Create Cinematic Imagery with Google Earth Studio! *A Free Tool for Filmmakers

Say I like this frame here I'm just going to click at the top which is keyframe all attributes so this is going to set this point at zero zero and
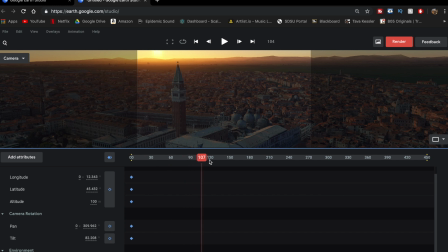(4:08)
it's going to be locked like that now I'm going to go forward to say frame 150 stop there and what I can do now is reposition the camera to where I want it to go to so let's say I want it to fly forward and then zoom down so what I'm going to do is just pull forward here and then once I'm here I can change the settings more detailed over here.
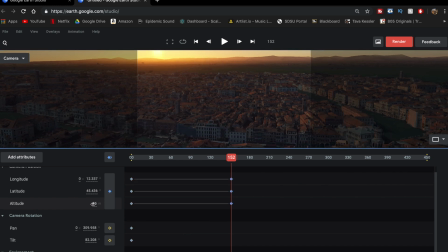(4:28)
So let's say I want my altitude to be a little bit lower, and I also want the camera to tilt down a little bit.
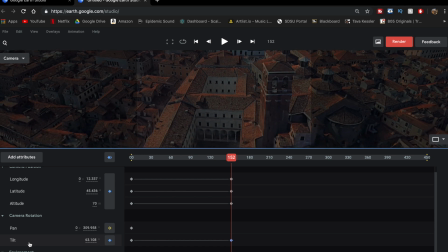(4:34)
So I'll go to tilt and move the adjustment down like that. So I get a nice top down view of the city down below, and that looks pretty awesome there. And I don't really want anything else to change, so I'll just do the keyframe all right here again.
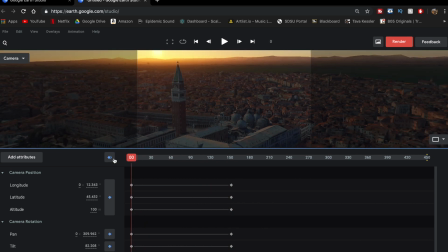(4:47)
And as you can see, if I go back, I've already created this whole animation, and if I play back, it gives me an easy example of what it will look like.
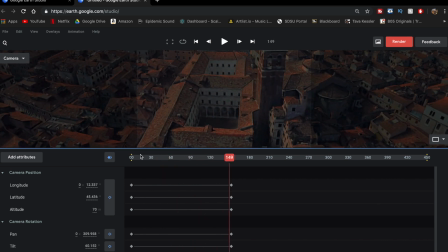(4:56)
It's a little glitchy because it's trying to load in real time, but that is amazing. That took me like two minutes, and I just created this insane animation of Venice, which is really, really cool.
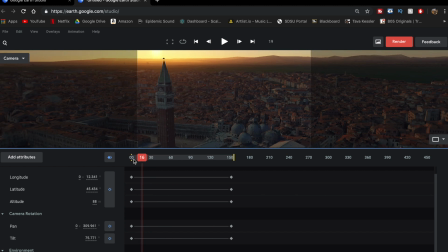(5:06)
Alright, I think that looks pretty cool just as an example. As you can see, it's really easy to use, and you can add all these things, just mess around with them.
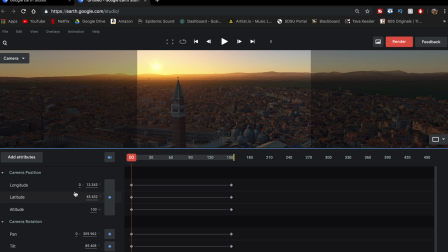(5:12)
There's more detailed tutorials online, but this is just a quick overview on how you can make these cinematic looks super easily. So when you're happy with what you have, you can just go over here to the top right and click render
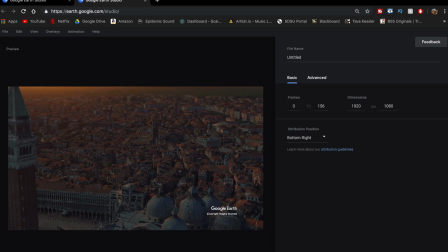(5:22)
And it's just going to load up a quick example And you're going to select the frames that you want to export For me it's 0 through 156 And over here as well you can change the dimensions Which is going to be the quality of the image It defaults at 1080p But I like to set it to 4K Which is 4096
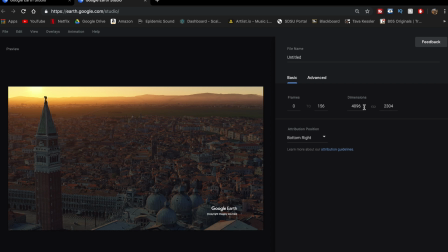(5:38)
And it will change this to 2304 When you do set the resolution higher It will take a lot longer to render But you get some really high quality results that look better than 1080p, although it still looks good no matter what. And then one thing to keep in mind is that all this footage will have a watermark, so you can just decide right here where you want it, either on the top or bottom on either side.
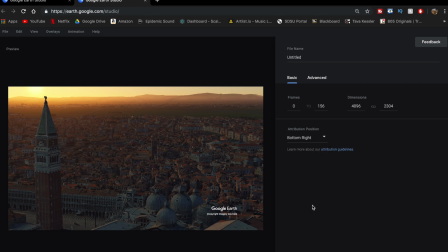(5:59)
I like to keep it on the bottom right, but it doesn't really matter.
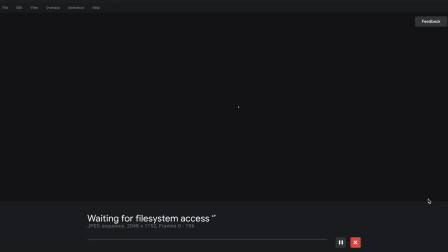(6:02)
So once you're happy with what you have, all you have to do is click Start right here, and what it's going to do is start rendering your project.
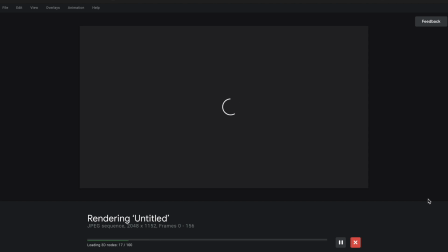(6:09)
So it's going to load all these little 3D nodes that it needs for this project,
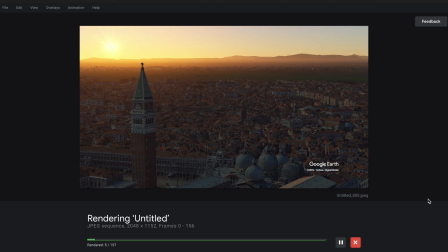(6:13)
and then once it has what it needs it's going to go frame by frame saving each one and you can see how great the quality looks on here.
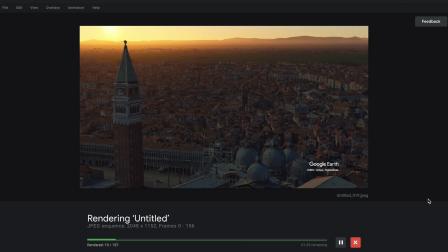(6:20)
I do have really fast wifi where I am right now so it does help it to speed up the process but it is pretty quick despite that.
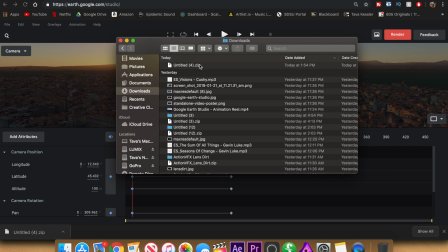(6:26)
So once it's done rendering and it downloads it will save as a zip file inside of your downloads. You can just double click to open that and it will open into a folder and inside you'll find your footage. In the footage it doesn't actually assemble into a video but it's just a bunch of individual photos as you can see here, which are all really high quality.
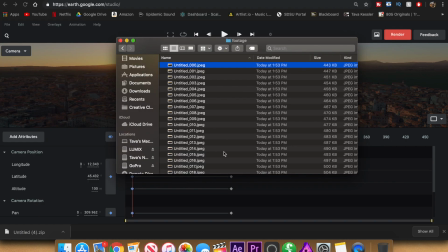(6:42)
So you actually do have to take these photos and create them into a video file. I don't do this in the most professional way, but how I do this is I open up Final Cut Pro, which is where I edit all of this.
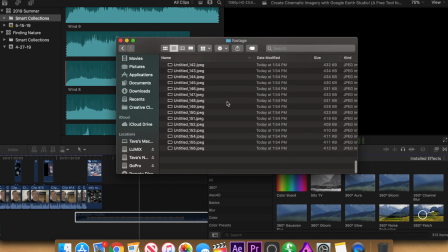(6:52)
I go to the top, I select the top file, and then I go to the bottom, and I hold shift, and then press, and it selects them all.
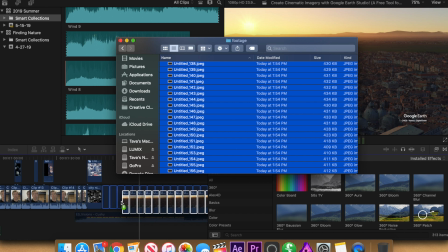(6:59)
Then I just drag, hover over Final Cut, and when it acknowledges the photos, I just drop it in, and then what I do is right click, create compound clip,
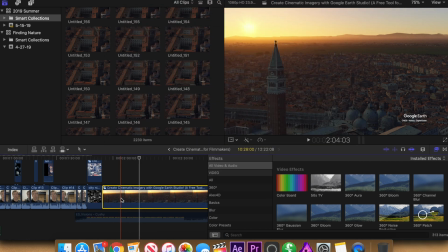(7:09)
Say yes to compound clip and it's going to create this like 10 minute video which you don't want. So then I go up to speed ramp, do custom speed and set it to about 10,000%.
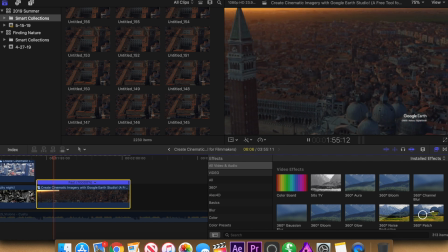(7:20)
So now you can see I have this super smooth video right here of Venice which is just awesome. So you can just leave it here which looks super awesome or you can do what I did earlier which is add some more effects to it to make it look more realistic.
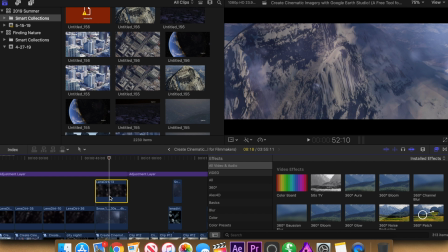(7:31)
So on the earlier ones basically what I added to each one was this little lens distortion effect, which basically just adds these little dots of specks on the lens to make it look like a real camera. And then on some of them, like this one, I added in snow to make it look like it was actually in that element it was supposed to be into.
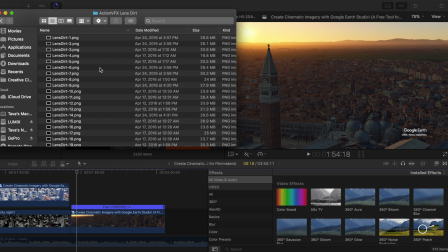(7:47)
So just as an example, on the Venice one, I'm going to be adding a lens dirt filter over the top. And you can actually get these filters for free from Action VFX. I'll leave a link down below. But they're super cool and they add a great look to your footage.